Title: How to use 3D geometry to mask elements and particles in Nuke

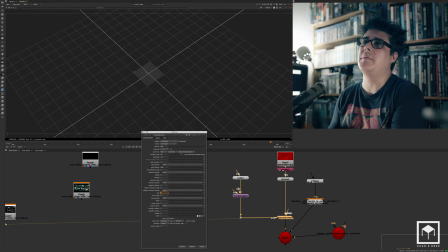[12:18]
And I'm going to make the size maybe of 2 so that the particles are a bit bigger and so that we can actually see them.
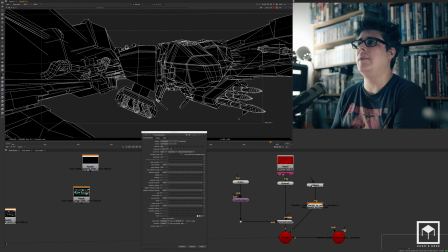[12:25]
So if I look through the camera's perspective now, hopefully we start seeing some particles going around the ship.
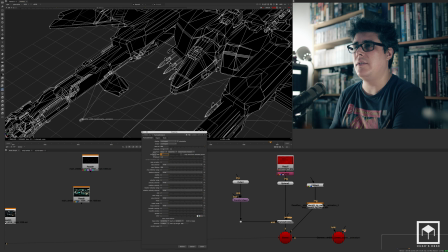[12:31]
It's not many. I think I've place too little, so I'm gonna still put an emission rate of 50. I'm actually going to put a lifetime of 300 so that they stay.
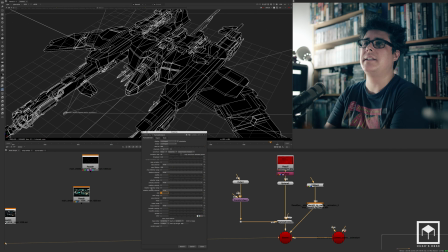[12:41]
I'm also going to make the size a bit bigger just so I can see them for the moment. There you go, now we see them. And now the thing that will happen is that now you can see that we have particles in front and on the back.
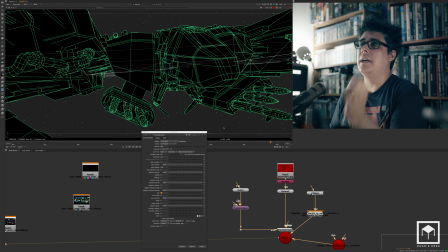[12:53]
Now, because I'm using the fill mat, of course the particles that are supposed to be in the back will stay in the back, and the ones will be in the front will be in the front. Now, don't get me wrong. This is not the collision of an emitter. So I'm not actually using the geometry to avoid the particles.
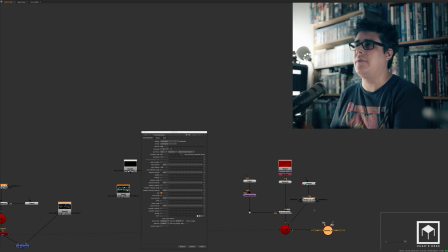[13:11]
I'm not doing that. I'm just masking them. You know, that's a different thing that we would have to do with another particle system. But that's not the intuitive of this tutorial. I'm just trying to show you the various uses of using the fill mat. So I'm just going to plug this in here. And let's just have a look at the result.
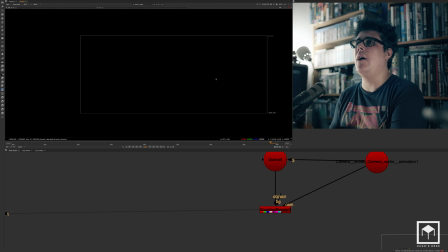[13:29]
Things start to become a bit slower because you're handling with particles. And so now you can clearly see, I'm just going to gamma up this thing so you can kind of see it a bit better. I'm going to make the particles bigger because otherwise you guys don't see what I mean.
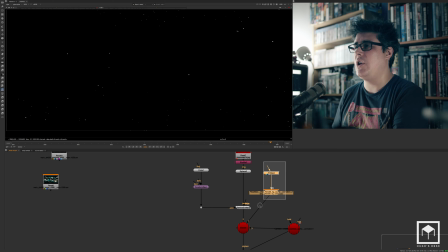[13:43]
There you go, a bit bigger. So now, for example, if I remove the geometry in the fill mat from my actual scene, you'll see what happens. So you see, the ship is around here in the middle. So of course, if I enable the fill mat, the ship
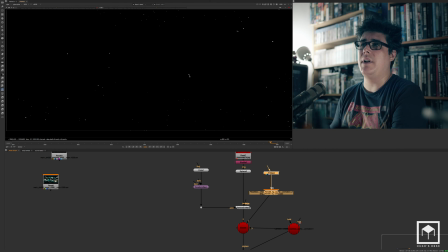[13:59]
covers the particles that are behind, but the ones that are in front, as you can see here, they stay in front. So that's really this is a really handy way to actually mask particles or to the elements using geometry. Now I'm going to just show you really quickly how it looks at the end of this entire thing.
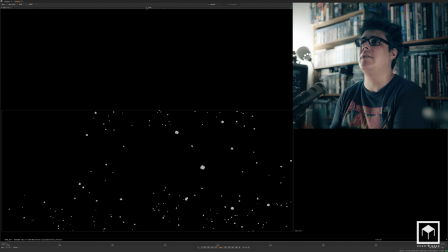[14:18]
So when we did the actual thing. So this was the particle system that we created using this exact technique. So as you can see, the particle system is completely occluded. So the particles on the front only show up in the front, and some of them are occluded by the actual cockpit, and some of them go behind the ship.
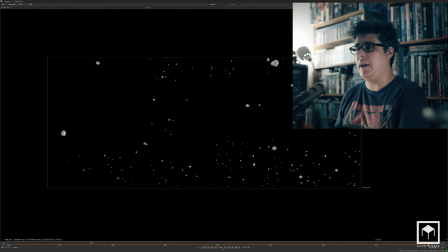[14:36]
So the ship is among here in the middle. Now, the other thing as well that we did was that we've actually used the displaced geo. We've actually used the displaced geo to make the actual asteroids look a bit more rough.
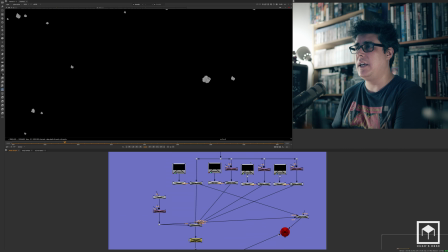[14:48]
And so I'm just going to show you really quickly how that was set up. So this was the original setup that we had in the particle system.
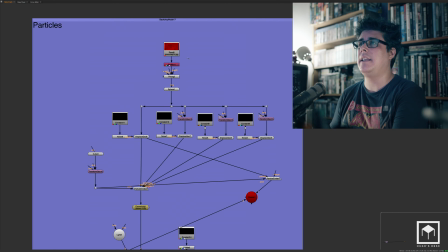[14:55]
I'm just going to switch this on and kind of show you step by step.
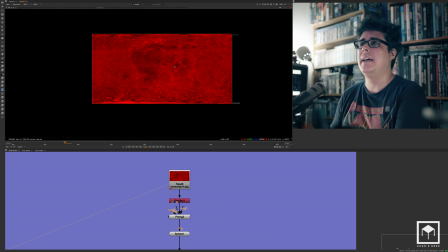[15:00]
So we start with having, of course, the map. We then shuffle to white.
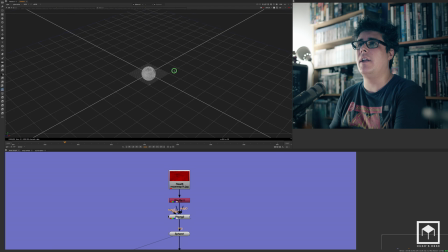[15:04]
Then we put a Phong material and actually place it on the actual geometry as a sphere.
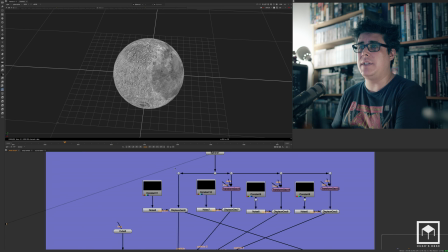[15:11]
Then we make several types of spheres. So I start by using one sphere, and then I displace it using an actual noise pattern. So this noise pattern is just displacing using the displaced geo to making a random asteroid.
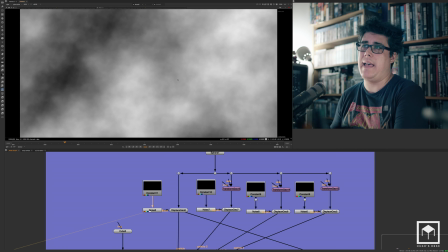[15:26]
Nothing more than a noise pattern like that. And that's plugged in into the displaced geo.
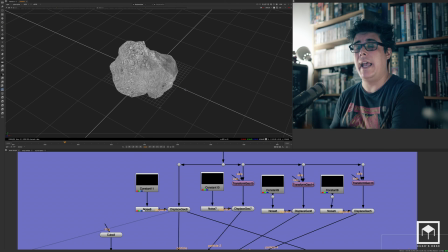[15:31]
Maybe someday I can show you exactly how the displaced geo works and the displacement geo works, because we haven't really talked about that yet.
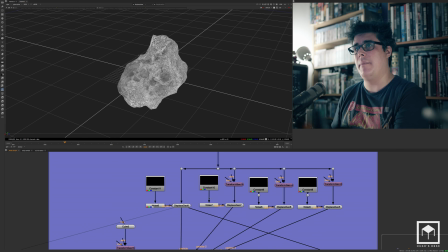[15:39]
So now I'm doing several of them because I don't want all the particles to look the same. And so then I have another one there. So this is a completely different asteroid that I've created using a yet another noise pattern. Then I have yet another asteroid like that. So this is yet another complete different noise pattern.
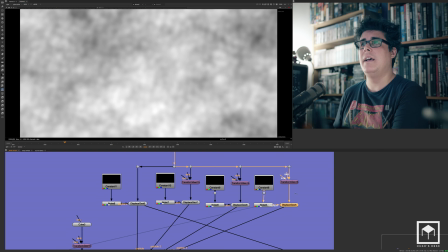[15:58]
And then we have yet another noise pattern making that asteroid. So as you can see, they all look different.
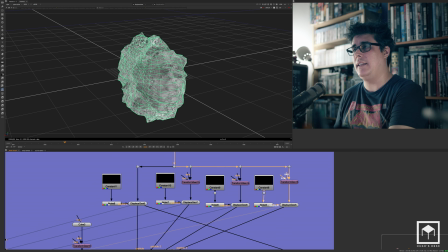[16:04]
So we have this asteroid, that asteroid, and that asteroid, and that asteroid. So we have this one, this one, and this one.
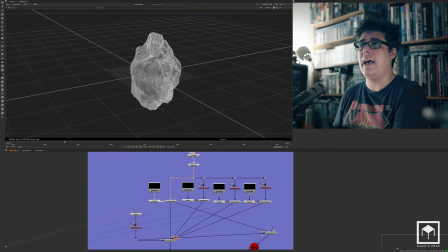[16:11]
And so once you have a bunch of asteroids like that, then you can start using the emitters.
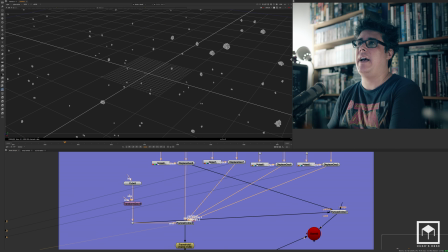[16:16]
You get a random field of asteroids, particle systems, and of course they are all randomized between the different asteroids that we created, which is really cool because then it looks a bit different.
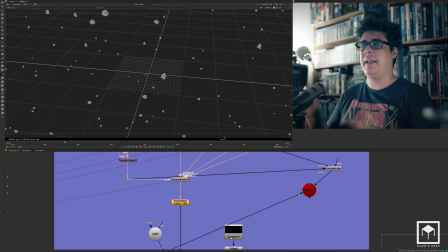[16:26]
Then I put a frame hold. The reason I put a frame hold is just because I don't want, in this specific shot, the particles weren't moving. The particles are supposed to be frozen in time, because this is supposed to be a frozen in time shot.
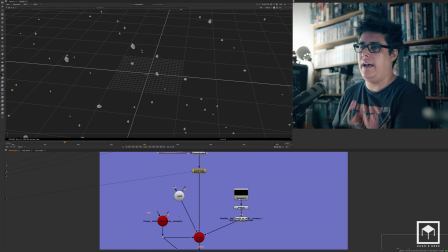[16:37]
And then, just like I did with the other shot, I have the camera, I have the fill mat with the actual geometry of the ship.
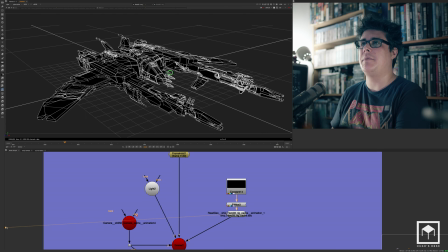[16:45]
So as you can see here, from the ship's perspective, there's a fill mat attached to it.
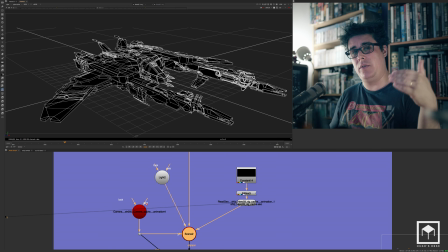[16:50]
There's also a light. The reason I have a light is because I wanted to match the lighting direction of the ship with the particles. So I placed the light for the particles. And so if we look at it through the scene, and there you go. Now we have a particle system with all the geometry. And then, of course, we have the camera.
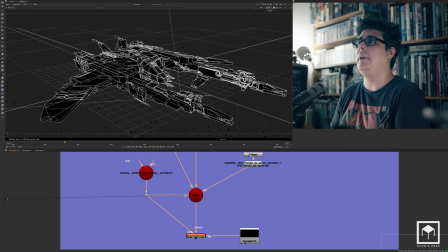[17:07]
Now, I would advise you really, really a lot to actually render this, because when you have the displacement and the lighting and the shading and the anti-aliasing, it's really slow. So what I did was I pre-rendered this sequence, but I pre-rendered the EXR with all the depth,
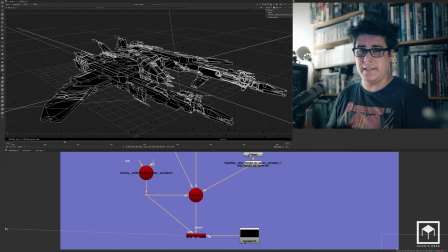[17:24]
the motion vectors, the normals, and the position pass, so that when I get the EXR into my comp, if I still want to do depth of field, if I still want to do some extra relighting, I still have access to it without having to open the 3D system like this.
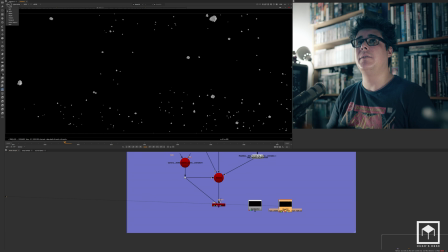[17:36]
And so as you can see, this is the rendered result. Now, like I said, we have the depth pass, we have the motion vectors.
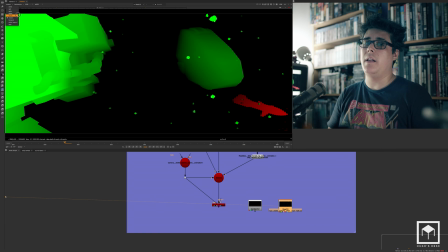[17:44]
Of course, the motion vectors bring in the ship as well. So this is one of the downfalls of using the actual fill mat. The fill mat will not delete the geometry that was there in terms of passes. And that's it, really.
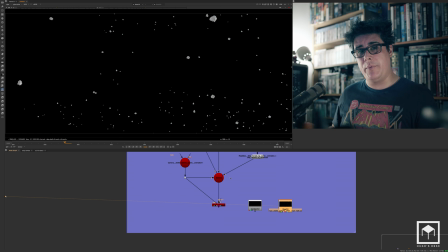[17:58]
And so that's really the little trick here that I wanted to show you. A lot of people don't really use the fill mat a lot, and I use it on every project I do. So every time I have access to the geometry, I just bring in the geometry and use the fill mat to do these kind of things, to use particles, elements. As you guys know already, I use 2D elements all the time. So I hope you've enjoyed this little trick, this little video. As always, you know, as always, support me on Patreon. You know that if you pay $1 a month, you'll get access to this series of tutorials from You Just Have to Be Better. I hope you agree that $1 is not a lot of money to actually have this kind of quality level of tutorial. Hope you guys enjoyed it. As always, leave some comments. I would love to know your feedback. I would love to know what you guys thought of this tutorial. And of course, keep me some comments if you have any suggestions for new tutorials, especially if you have anything in mind that you would like me to cover, please go ahead. Or if you have a question about some of the shots of my projects, please go ahead and I will try to do either this instruct, or I will try to do a small tutorial explaining it. Thank you so much for watching. Hope you've enjoyed the video. I'll see you guys around.